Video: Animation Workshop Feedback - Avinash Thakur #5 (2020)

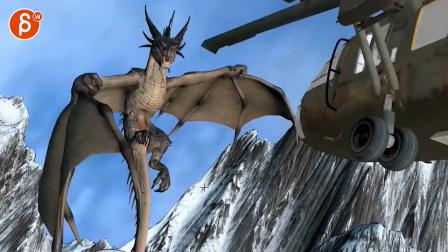(4:14)
and then goes down and i don't know if that's a mix of the camera or the creature because if i'm looking at the
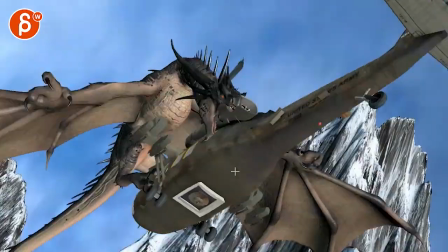(4:22)
uh what's it called the mountains here it's fairly smooth it's
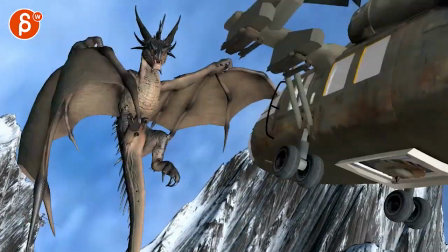(4:31)
just a little tilt up and down nothing crazy maybe a little bit of a stop if you go down watch this corner it goes
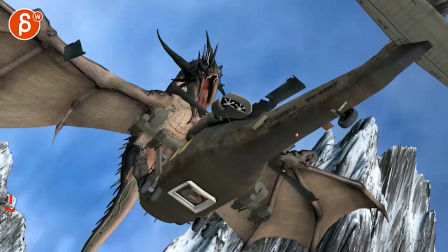(4:39)
over and then kind of locks there and goes to right and up so it's a little bit of a shake in there this could contribute just to that moment
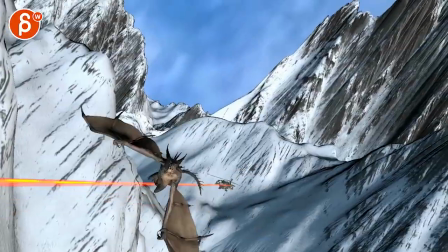(4:47)
where it's kind of wonky there but overall watching this it
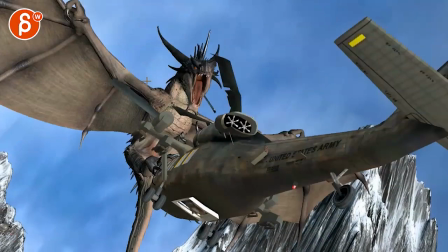(4:54)
feels like you need to continue to go up like you can again lead with the head so that the head goes forward it's the thing that drives down into almost a bite
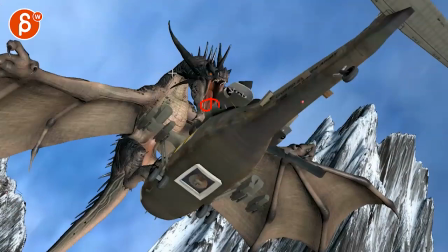(5:02)
but then as this happens the body continues to go up with the with the pelvis and then as it goes down then
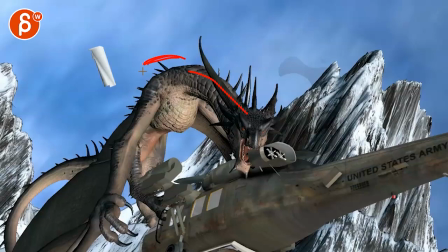(5:12)
you have a bit of a bigger drag where the chest will be here the butt will be higher into
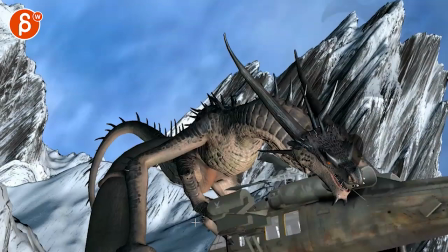(5:17)
a drop and then the legs get get closer and can hang on and grab that makes sense that's the only thing i
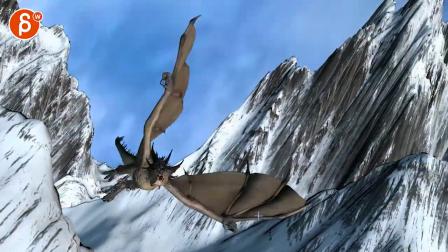(5:25)
would say out of everything i just said this would be the first thing to address just this moment not quite buying that i think
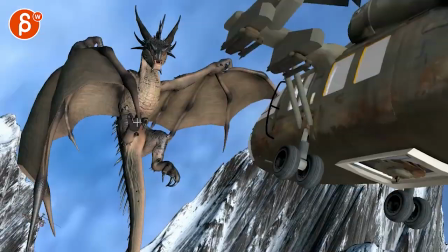(5:33)
it is mostly in here with also a little bit in the camera and sometimes you have a bit of a camera shake and then you have to animate to the camera shake even though i don't recommend that but sometimes you still have to cheat in there
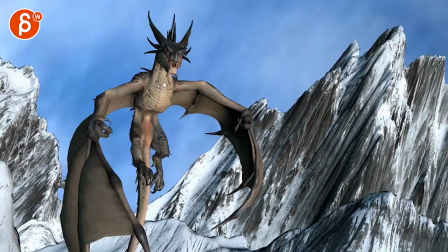(5:47)
to kind of smooth things out when needed because right now that head goes up fairly visually into the space this
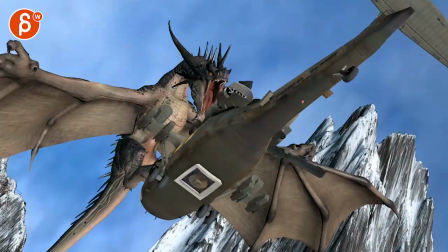(5:53)
way suddenly goes this way and then suddenly goes this way but
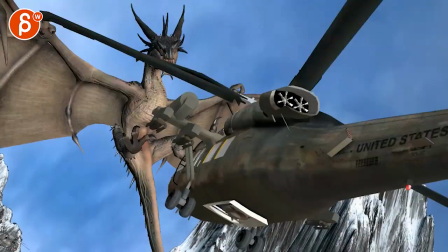(5:58)
especially without any rotation so it has that translate pop in there i
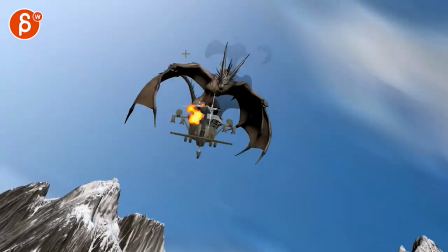(6:08)
think that's better in terms of what you have in the direction change it still has a slight feeling of going this way i think but it comes down to the camera too because we're here but we're panning left
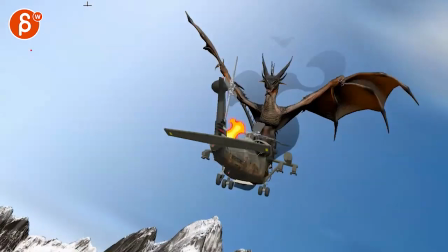(6:25)
to me feels too soon we're now leaving a lot of space where the creatures
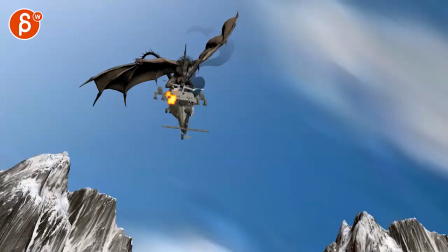(6:30)
need to be driving the camera so personally i would wait with the pan over and that might actually give us a bit more of a translate change to help
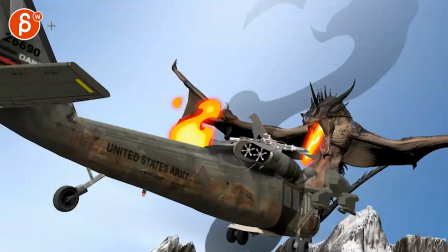(6:41)
with the cut and then once we're maybe here ish and here as
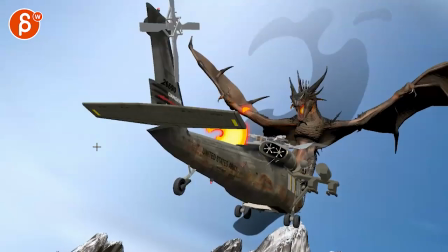(6:46)
these objects are breaking frame that's when the camera starts to adjust
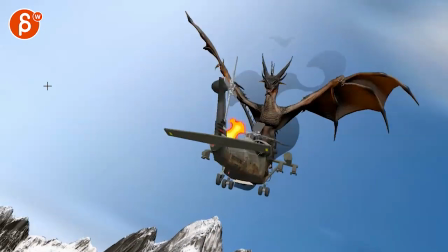(6:51)
maybe a couple frames sooner but right now it feels like the camera's anticipating this move with a lot of empty room here and it should be kind of the opposite
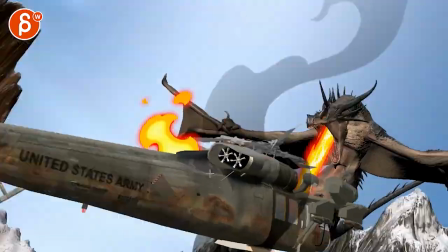(7:00)
chopper seems fine again watch out how much the card is gonna include any visibility here I think should be okay and the dragon
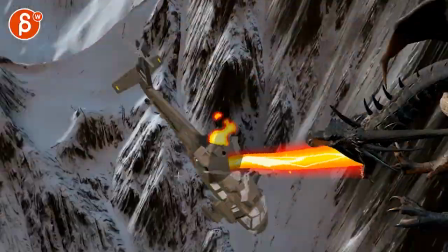(7:09)
let's watch this again bam and then something
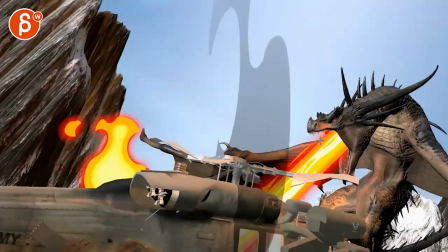(7:19)
here and I don't that's in the animation or something in the camera but it could just be a head rotation there's
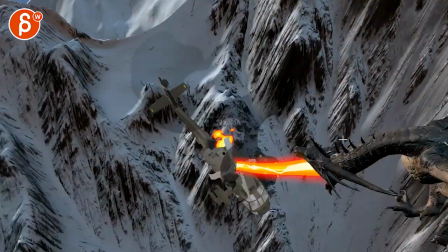(7:27)
something where it feels wobbly and hiccup you right through there and even through there I'm
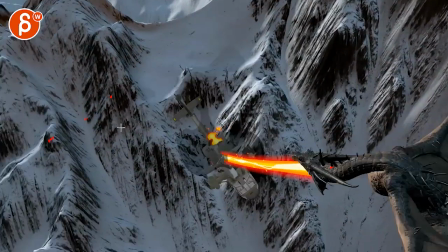(7:36)
looking at some of the spots here in terms of camera movement it feels fairly straightforward so I'm curious if that's some
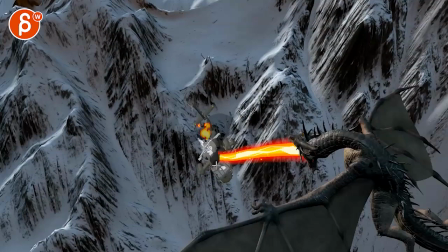(7:42)
shake or some high frequency thing you put in there because of the fire breathing just seems to be jittery there